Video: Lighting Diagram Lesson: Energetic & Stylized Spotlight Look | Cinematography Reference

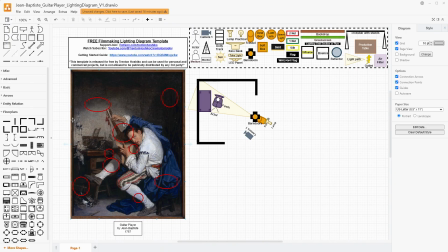740s
So that's what we're looking at to actually get this light onto the wall, onto our subject, and we don't care that it's almost a little low. We do want to not have our barn doors cut too much off the bottom because we do want to get the light on the floor as well,
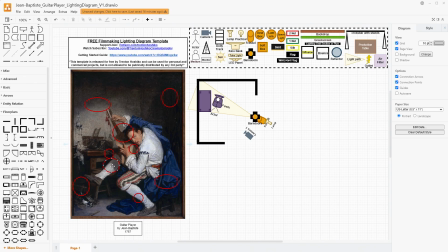754s
but here's the thing, we need to have some fill light coming in to open up these shadows a little bit, otherwise this would be a lot harder of an image. If this light was really hard and we didn't have any fill light, it probably would look more something like this. I've just adjusted the contrast and made it so that there's not really any detail in these shadows anymore. It would look something more like this. And that while it maybe actually leans towards the spotlight look, it's not what we're looking for here because we want to be able to see the rest of the scene around him. We want to be able to see his birds, and we want to make sure that we can see the guitar, and we want to see the whole scene here, even if our spotlight look is focusing us back onto him.
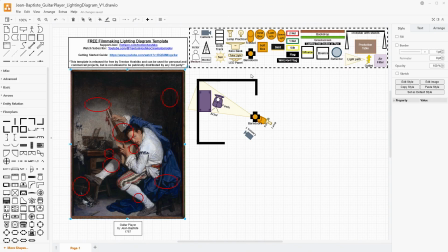800s
So there's a couple different things you could do here. I would say that the best way to get a lot of potential light back into this scene is use something like an octabox that's kind of just a little bit off angle between the two walls that he may be facing over on the left of our frame,
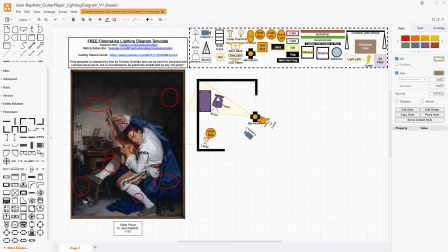818s
outside of our frame, would allow you to get a little bit more light back in here. Now note that there's no edge light or anything like that, so we're not trying to put something over here up above him to separate him from the background. What separates him from the background is the level of brightness and
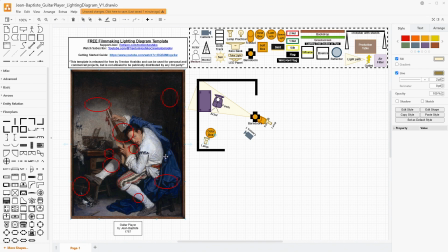835s
sharpness that creates contrast between him and the background itself. The background here isn't as sharp in terms of the fidelity of these objects that are all around him. And then his brightness clearly contrasts him with the background.
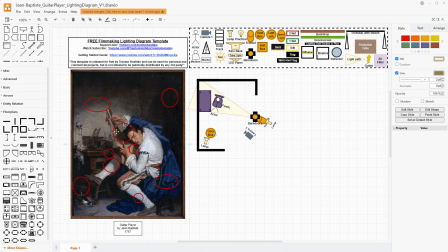851s
Even where we have a little bit of a shadow look right here, that's then contrasted against the lighter part of the background right here. Because this light's coming across, we are seeing the shadow right here from the guitar
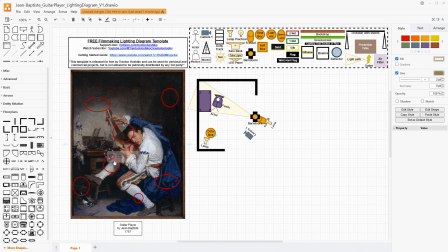864s
actually blotted out a little bit by his shadow, and most of that shadow is falling on the desk before it reaches into the wall. If you're having trouble with the shadow falling on the wall just because of the spacing you have, you can raise that light up just a little bit, and that should push it back down slightly.
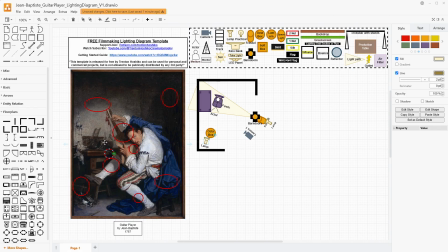881s
But we do see the shadow on the desk right here, and it's pretty much straight across in my opinion. So we can use an octabox to bring back some of that light and fill in these as if it's light that's bouncing around the room from this window light over here. Even more so, you could take a bounce card.
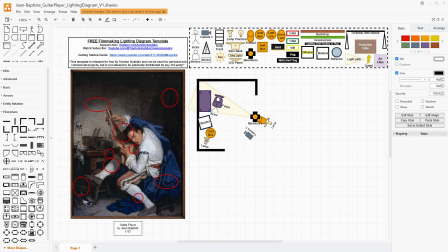900s
This could be a pizza box, it could be a bead board, it could be a poster board, whatever you have as a bounce. It could be a 5-in-1 reflector. I always love those because they have the white side as well as the 4 other options, and use that to bounce some of this light from this setup right here back in as well.
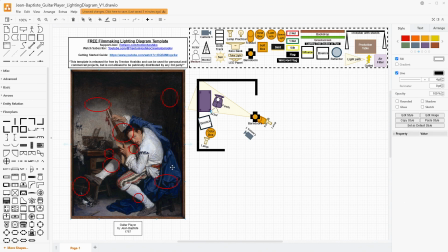918s
I would be very cautious to put it on the other side of the Fresnel and the lamp here, because we aren't really getting anything back here. The light is falling off before we get back here, and if I put it on this side, we might get spill on the back here.
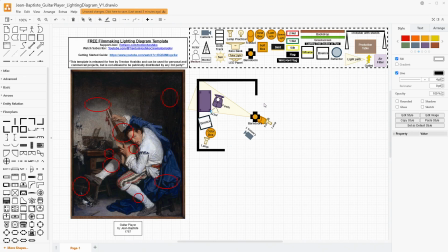934s
I like if we're just on the other side of the lamp, just right here, and that might wrap the light too much around and have too much soft light there.
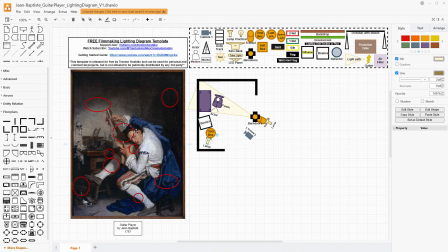946s
I really want it to be hard light that's falling on him and some soft light from an octabox that's filling the rest of the room. The octabox here with a little bit of a bounce is probably the cheapest way to do it,
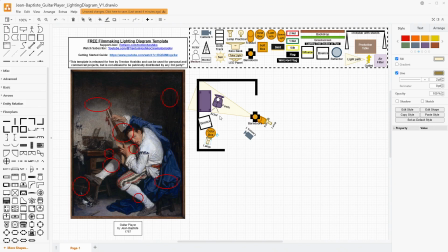960s
and this bounce will help gather some of the light from the barn doors as well as this octabox and bounce it back into his face. You could keep this pretty low as well if you wanted to, but you could also, you know, do something as simple as bouncing it off the wall,
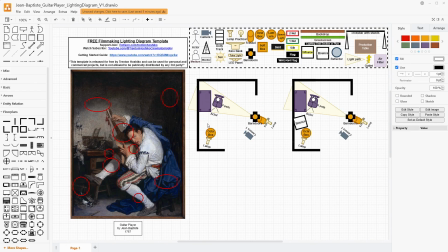977s
especially if you don't have an octabox.